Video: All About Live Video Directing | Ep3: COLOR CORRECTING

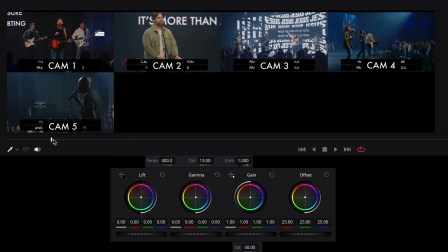So we're going to select camera 4, and we can see, I'm going to pull this back up, we can see that camera 4 is
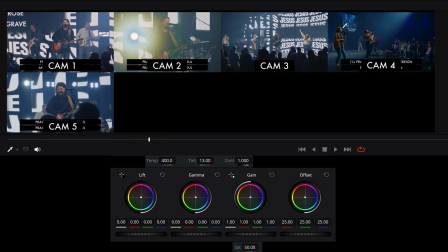definitely looks different. So camera 4 is a different shot because it's not seeing any of the wall. So we're not really going off of any brightness. As long as we can see the people's faces, about the same, that's kind of what I have to go off of.
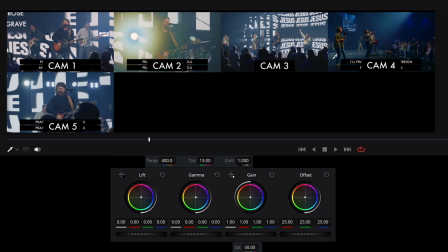But what I do see in camera 4 is that their skin tones look way different. And obviously I can't see everybody in that shot, but I can see that they're way too orange and way too colorful.
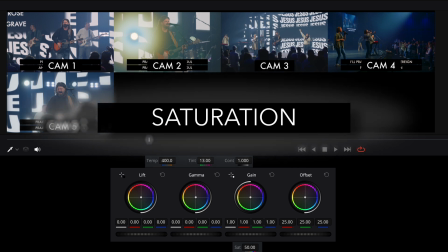And that's going to get us to a new tool called saturation. Our saturation is essentially how vibrant colors look.
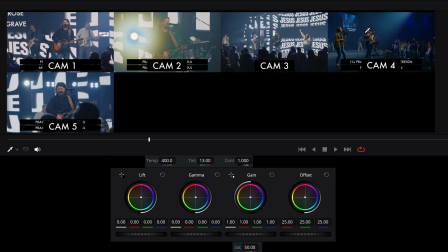You may think, hey, that looks pretty true to life. Well, that's not what the rest of the shots look like. And that actually doesn't look really good because of that orange and everything like that. So what we're going to do is I'm going to pull my saturation out.
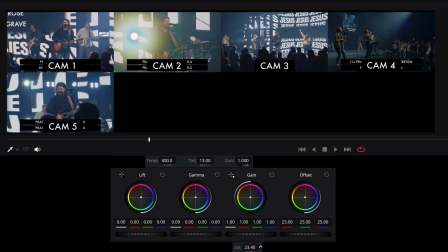And so what I do is just kind of slowly slide that slider down until I find, a nice happy level. And you may think, well, that looks really dull and dreary. And it's definitely duller than it did look, but once your eyes get a chance to adjust to it,
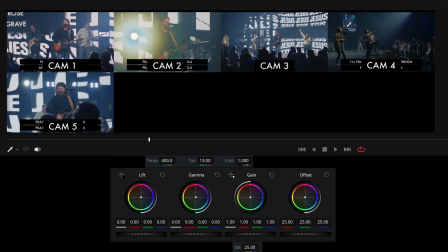you'll notice that it really does look a lot better than the rest of these. They seem to match better. And if you were there in person, that's probably a little bit closer to what everyone would look like, especially their skin tones.
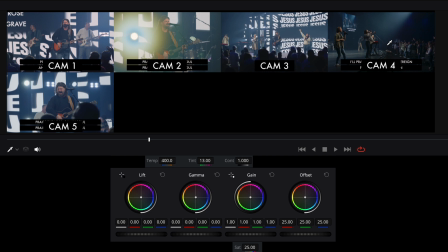The colors may be a little bit too faded. I don't know 100%, but this is also a different camera, and I don't have as much control over this camera where it's at in the room because of what it's capturing. And so that's something to keep into account too, is the direction that your cameras are pointing are going to affect how the image looks.
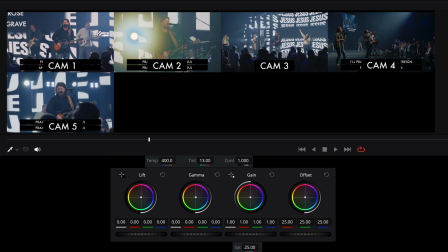You see the difference between 1, 2, and 3 and 4. We can't see what's behind them, so we don't have the big bright reference to go off of. We really only have their faces and what feels, as close as it can get.
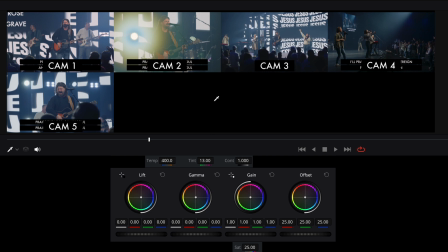Cool. So that's going to be really the main tools that you have at your disposal is your white balance, you're going to have your contrast, and you're going to have your saturation. And once you can adjust those tools and understand how they work,
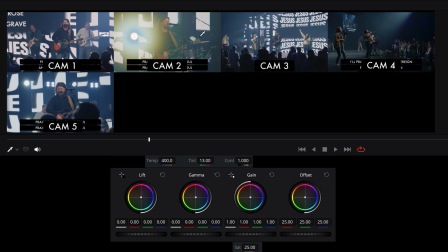you can essentially create images that look however you want them to, and you can match cameras however you want them to. And those are really the main parts about color correcting.
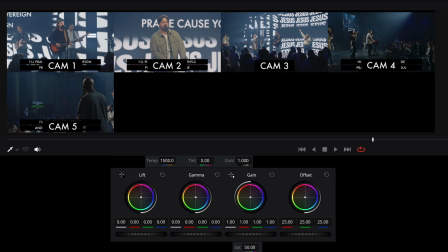I'm not going to get too into the lift, gamma, and gain wheels, but I will show you what they do. Essentially, these are ways to highlight different parts of your image. So see how I can do this, and I can basically drag the entire image up or down, affecting how bright the entire image is at once.
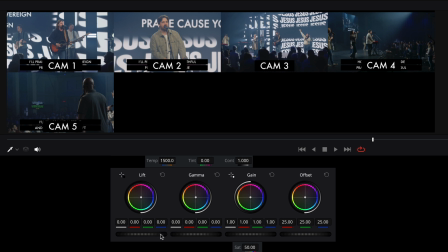Well, if we want to just isolate a certain part, we have the ability to do that. So the lift wheel is probably the bottom, yeah, we'll say the bottom 50% of your image.
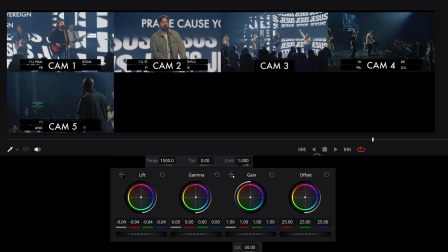The darker parts of your image will affect that. Now, eventually, if you go far enough, you're going to start to drag more parts of your image, but it primarily affects the lower portions of your image. Notice how his skin color, his skin tone is not really changing much.
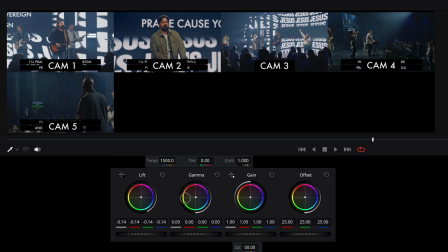It's really just the black, and the white, on the wall behind him isn't doing anything. So that's the lift wheel. The gain wheel, we're going to hop all the way over here to gain. The gain wheel is the exact opposite. So the gain wheel leaves the darkest parts alone, and it only adjusts the brightest parts. Now, oftentimes your subject falls somewhere within the
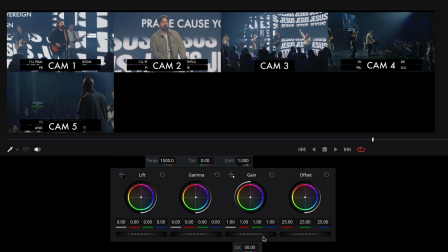higher portion of your image, so that usually will affect, your people in the image some. But that, again, is only going to affect like the brightest 50% of your image. And finally, you have your gamma. Your gamma is going to affect the middle portions of your image. So it's not going to adjust the darkest parts. It's not going to adjust the brightest parts.